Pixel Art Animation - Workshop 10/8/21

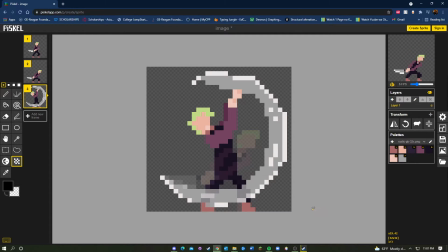Okay, so the next frame that I already drew is the actual swing. So rather than drawing every single frame of the knife moving along like this arc that I want it to travel,
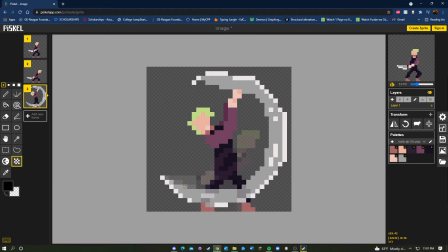that'll take way too long, and since it's so many frames, it'll look really smooth. It can be kind of jarring if it's that smooth. So what we do actually is we take the whole motion and put it into one
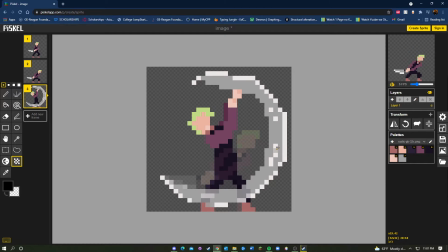motion or one object, and we call this actually a smear frame. So a smear frame is taking a fast motion and turning it into one object rather than animating all of the frames that go in between.
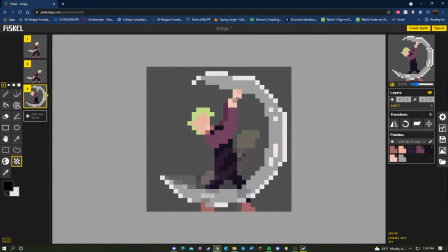And this actually is a style that is used a lot in pixel games. I'm sure if you've played pixel art games, you've seen this before, albeit briefly. But this is a way of like cutting costs and also adding a stylistic effect to your animation.
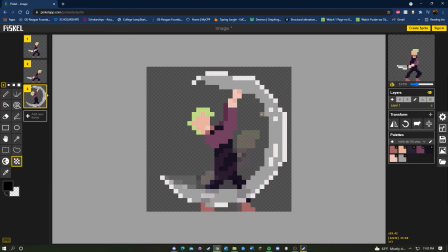And last but not least, we're going to do the last frame, which is the follow through. So we can't just have the swing and just have it end like this, because we want there to feel like this action like left an impact.
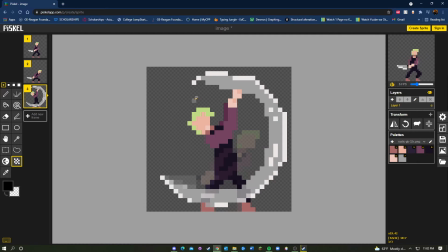So we want him to like pause a bit at the top to show his like follow through of the motion.
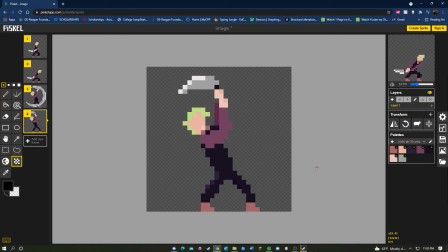So I'm going to do that right now. Okay, so I drew the last frame. If we compare it to the old one, we see that he moved a little bit backwards just to show that he's like really bringing the knife all the way back up.
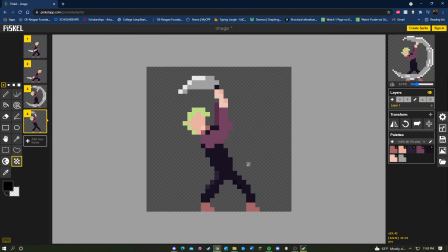And we're using other principles of animation, but of squashing and stretching. So I didn't really go over this before, but he's squashing down in this frame to like build up power, and at the last frame he's really
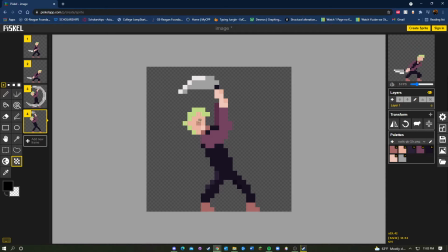squishing his body, or like extending it to show that he's using his full extension to gain the most power out of his swing. So if we look in the animation player, I'd say it looks pretty good.
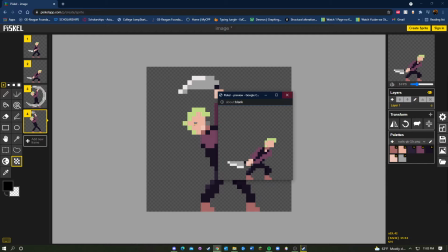It's a little choppy, but that's because we did mostly the keyframes. You can always go back and add more frames in between, or you could also speed up the FPS so that if you want it to be a faster swing,
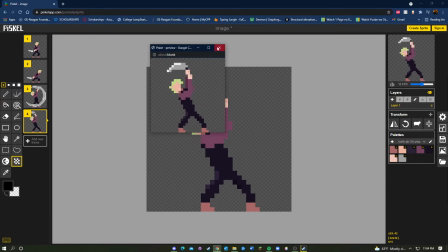you can do that. But it does feel a little bit dull. So what you can actually do is change the timing of the frames.
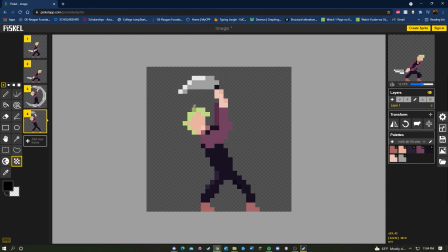So there's different ways to do this. On like a Sprite, I'm pretty sure you can like actually change the amount of time that a certain frame takes up. But the really simple way to do it is to like duplicate a frame. So let's say I really want him to charge up his swing before he takes it.
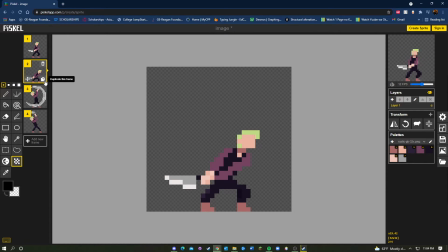So I want his anticipation to be a little bit longer than it is. I could just duplicate the frame so that if you look in the animation, he pauses a little bit longer before he takes the swing,
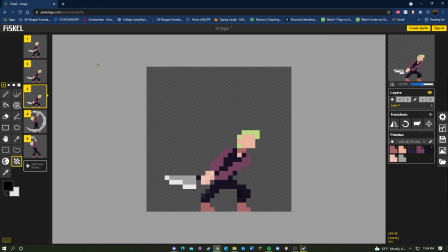so that his anticipation really sells the motion a little bit more. So changing the timing, like we said in the principles, is important also to making your animation flow.
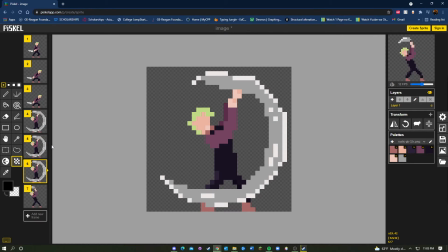you could always play around with things. Like maybe I want the swing to be really long, so I added 2 extra frames, and that looks a little bit off, so we'll get rid of one of the frames. I still think it looked better with just 1 frame,
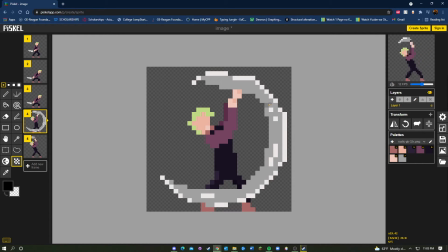because the smear is not really something you're supposed to see fully, so I think it's fine leaving it as 1 frame.